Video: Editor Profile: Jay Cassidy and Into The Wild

Hello, I'm Alex Withersby and for today's Editor Profile we will be looking at the work of Jay Cassidy, a U.S. editor known for his extensive work on documentary and feature films. Let's start by looking at a video of Cassidy discussing his use of discontinuity editing in the 2007 film Into the Wild. A lot of fun got us to the point of, if it's not good, just cut it out. It doesn't matter what the cut looks like. Just get on with it. Just keep it moving.
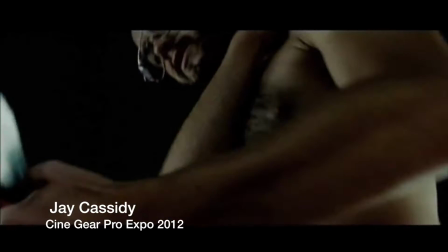30s
Often in editorial they say, take out the shoe leather. In this movie, the whole movie's shoe leather.
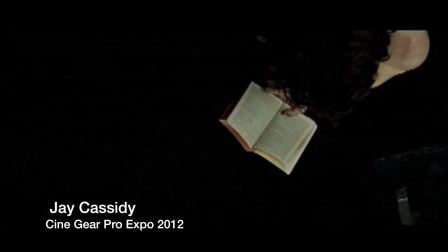39s
We kind of developed a kind of a distressed style of editing.
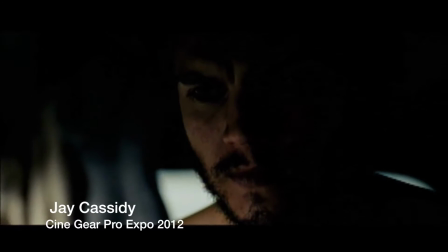44s
If it wasn't interesting, or you had to get from here to there, somehow you just do it with the scissors and so when you got to this it just became an extension of that
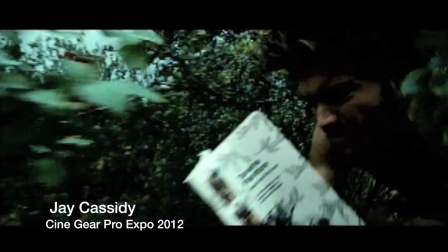55s
you know it just you you know you've left any other
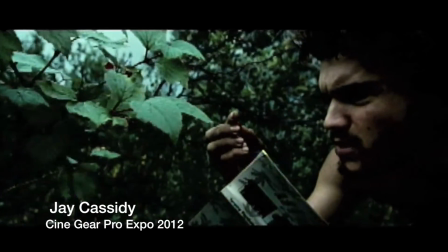60s
person behind so you have to absolutely be in
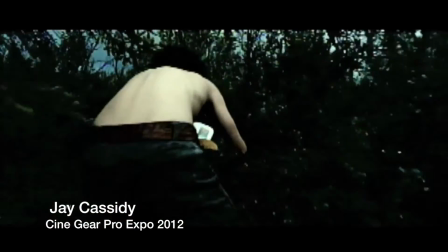66s
his head so any regard for space time really doesn't have any any
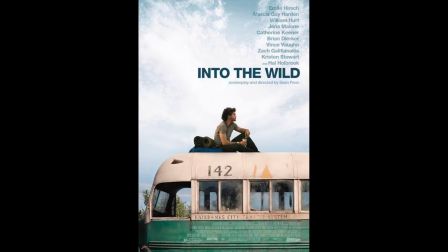71s
bearing on it so this movie follows the story of real-life traveler Christopher McCantless, who in the 1990s rejected traditional society to live in the Alaskan wilderness.
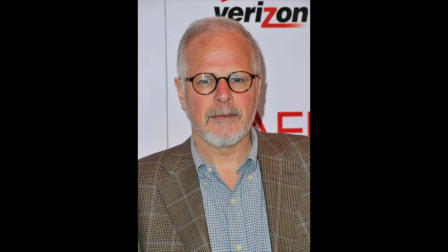81s
Cassidy was nominated for Best Editing at the 80th Academy Awards for this film and won Best
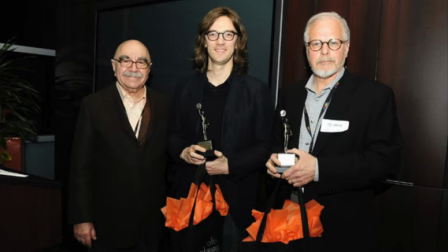86s
Edited Feature Film in the Drama category at the 2008 Best American Cinema Editors Awards.
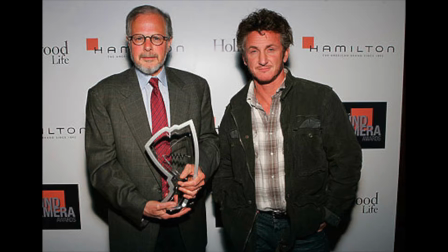92s
Into the Wild's director Sean Penn has utilized Cassidy's talents on all of his films.
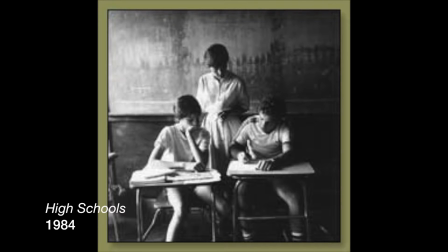96s
Cassidy has also worked with directors Charles Guggenheim on High Schools, Davis Guggenheim on documentaries like Inconvenient Truth,
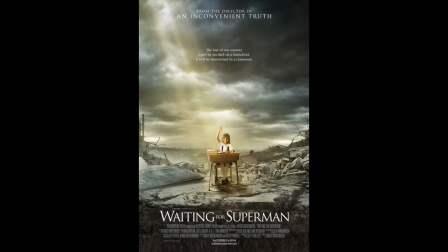103s
for which he won the Eddie for Best Documentary Editing, and Waiting for Superman, and David Russell on Joy,
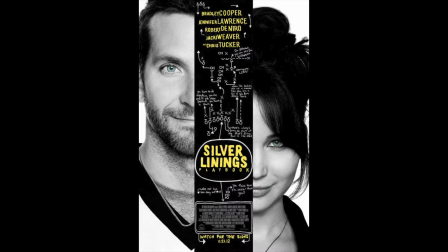110s
American Hustle, and Silver Lening's Playbook, for which he was nominated a second time in the Academy Awards Best Film Editing category. Now we will look at a scene from one of Cassidy's most famous films, Into the Wild. Pay attention to the discontinuity editing within the scene, and the diversity in shot and angle changes.